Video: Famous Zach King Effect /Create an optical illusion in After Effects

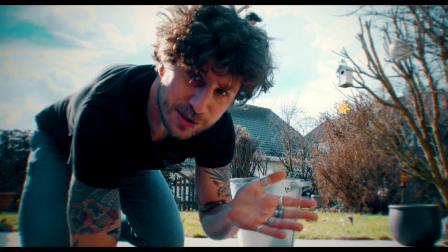[0:02]
Hey, hello and welcome to this really fun tutorial by Flomotion. Because today I'm going to show you how to create a shot with a false perspective.
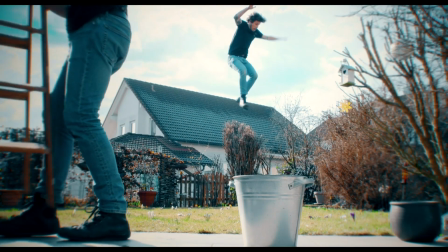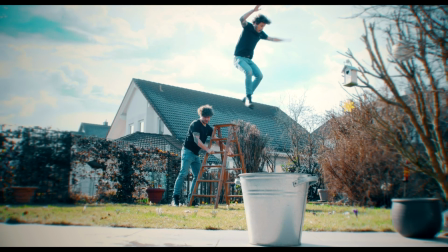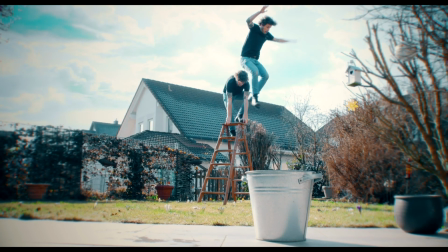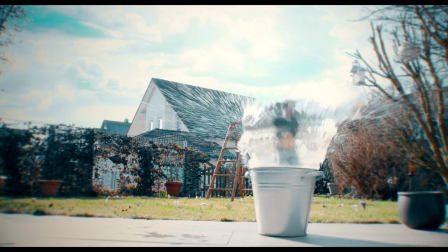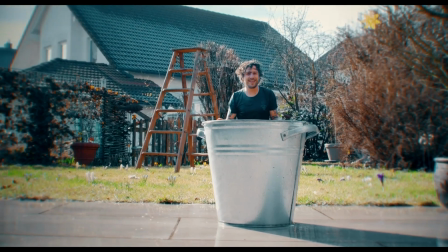[0:33]
So just follow me into After Effects. Hey, and as always, if you have any questions about anything in this tutorial or about anything, let me know in the comments and I promise I will answer back each one of you. So now let's start with setting up the scene.
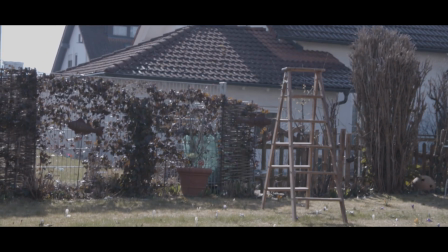[0:52]
When I first placed the ladder and the bucket, this seems like a pretty undoable jump. So let me show you some of the basics and physics and optics of a camera and how to use it for this kind of shot.
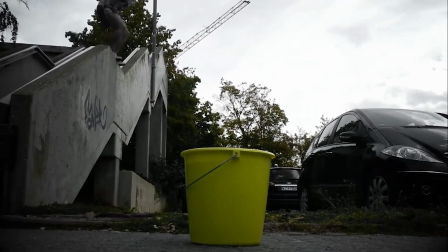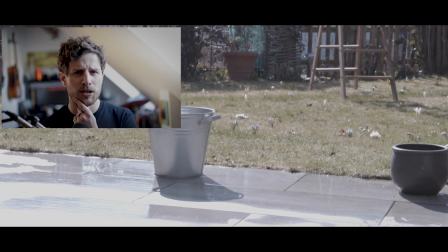[1:16]
So you may think, okay, to get the bucket smaller, I have to zoom out a bit with my zoom lens.
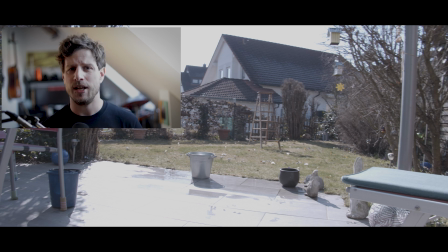[1:24]
But zooming in and out of an image does not change anything within the perspective.
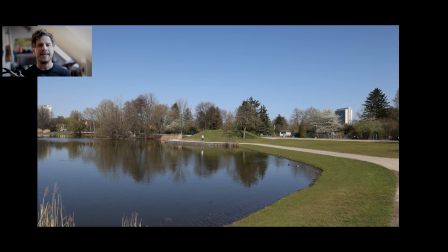[1:29]
So here's a shot of me with a wide angle lens, as well as a telephoto lens.
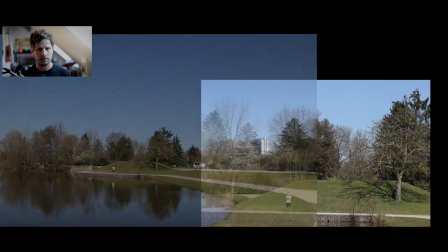[1:35]
And when I put them over each other, they are identical.
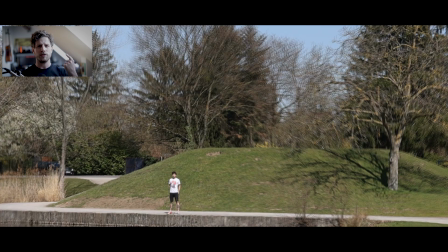[1:41]
So now you may think, I have to bring the ladder further away, or even better, maybe the bucket a bit closer. But actually that's not how it works. The trick is to reposition the camera,
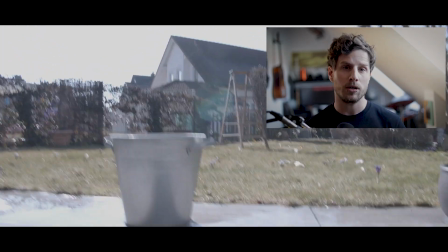[1:54]
because in that way the two objects will get smaller or bigger, but not as you may expect.
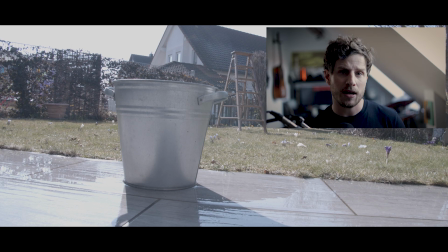[2:01]
When you move the camera, the two objects will get bigger or smaller differently from each other.
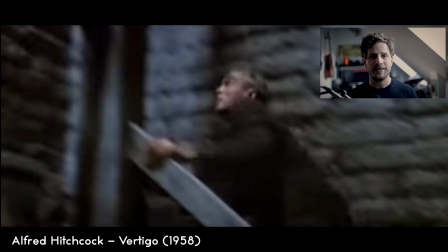[2:07]
And hey, once you know that, you can really do magic.
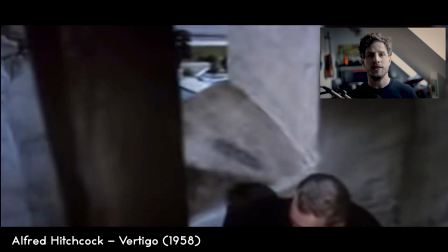[2:12]
Like Alfred Hitchcock did in his famous movie Vertigo,
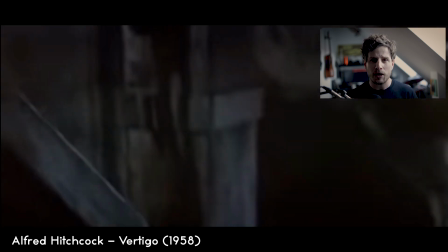[2:16]
where he invented this famous effect where the background seems to come closer to the object.
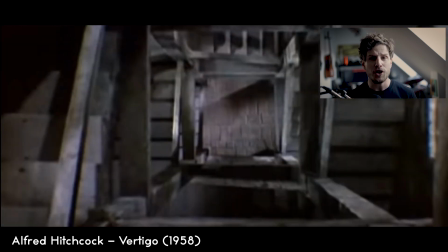[2:23]
And this effect is now also even called vertigo effect, and you can pretty easy do that.
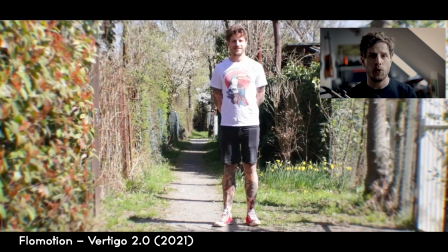[2:29]
Just walk towards an object with the camera and in the same time
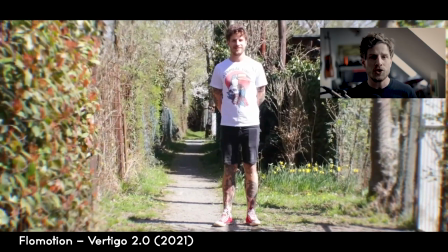[2:34]
zoom out so that the object somehow keeps the same size.
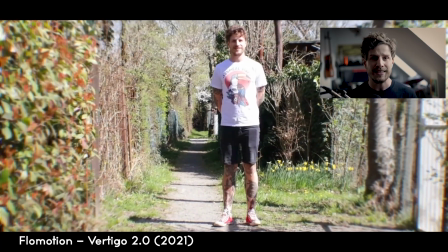[2:39]
In this way it seems like the object stays as it is, but the background gets closer.
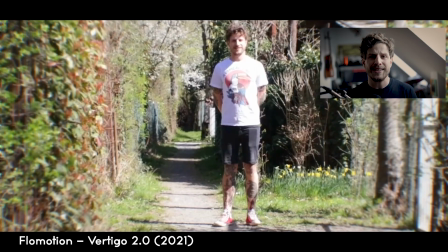[2:45]
Pretty cool. And you can also do that by not zooming in but only walking towards the object,
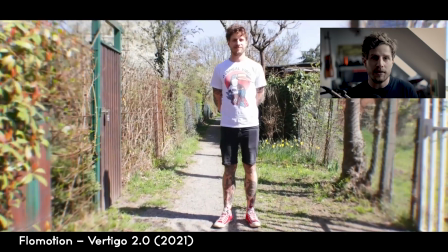[2:51]
as this is way more easy to film, and then simply do the zoom in post-production.
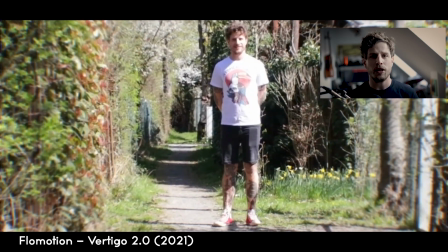[2:58]
Because also when Hitchcock did this shot back in 1958,
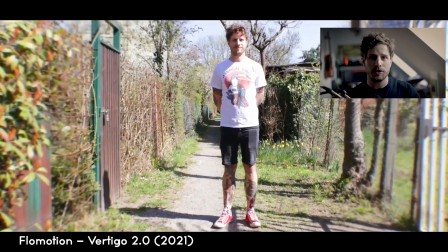[3:02]
he had to build the staircase flat on the ground in order to move with the camera through it. Mind-blowing. And a second thing you have to be aware is the aperture of your camera. Because normally you want to have an image where the foreground is sharp
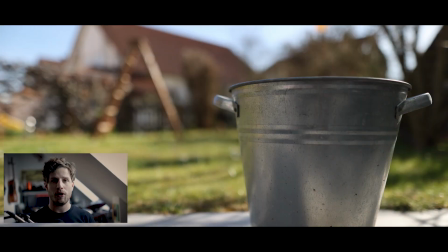[3:20]
and the background is out of focus, to make it look more cinematic. But that will also trick your eyes, because once the ladder is out of focus, your brain will tell you that it is further in the back.
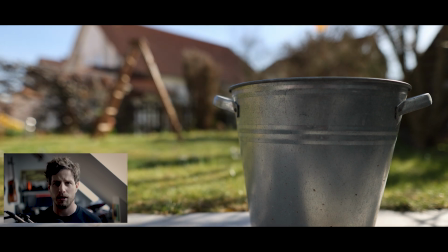[3:33]
So the trick is to have your aperture as large as possible, like maybe 8, 11 or even 16.
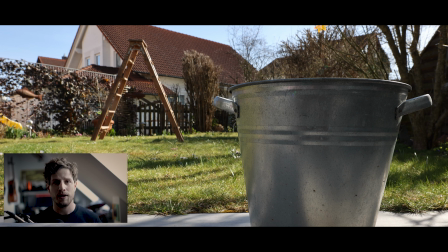[3:41]
And for the pros out there, a large aperture number means a pretty closed hole for the light to come in. And a small aperture number means a wide open ring. So do not get confused by that, or simply pause for the next 5 seconds.
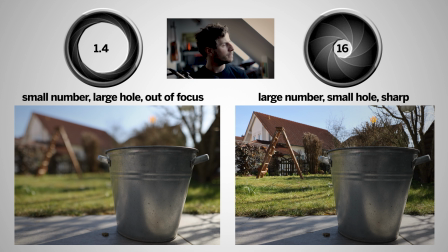Okay, now as we know that, let's take a look at the footage I have actually shot.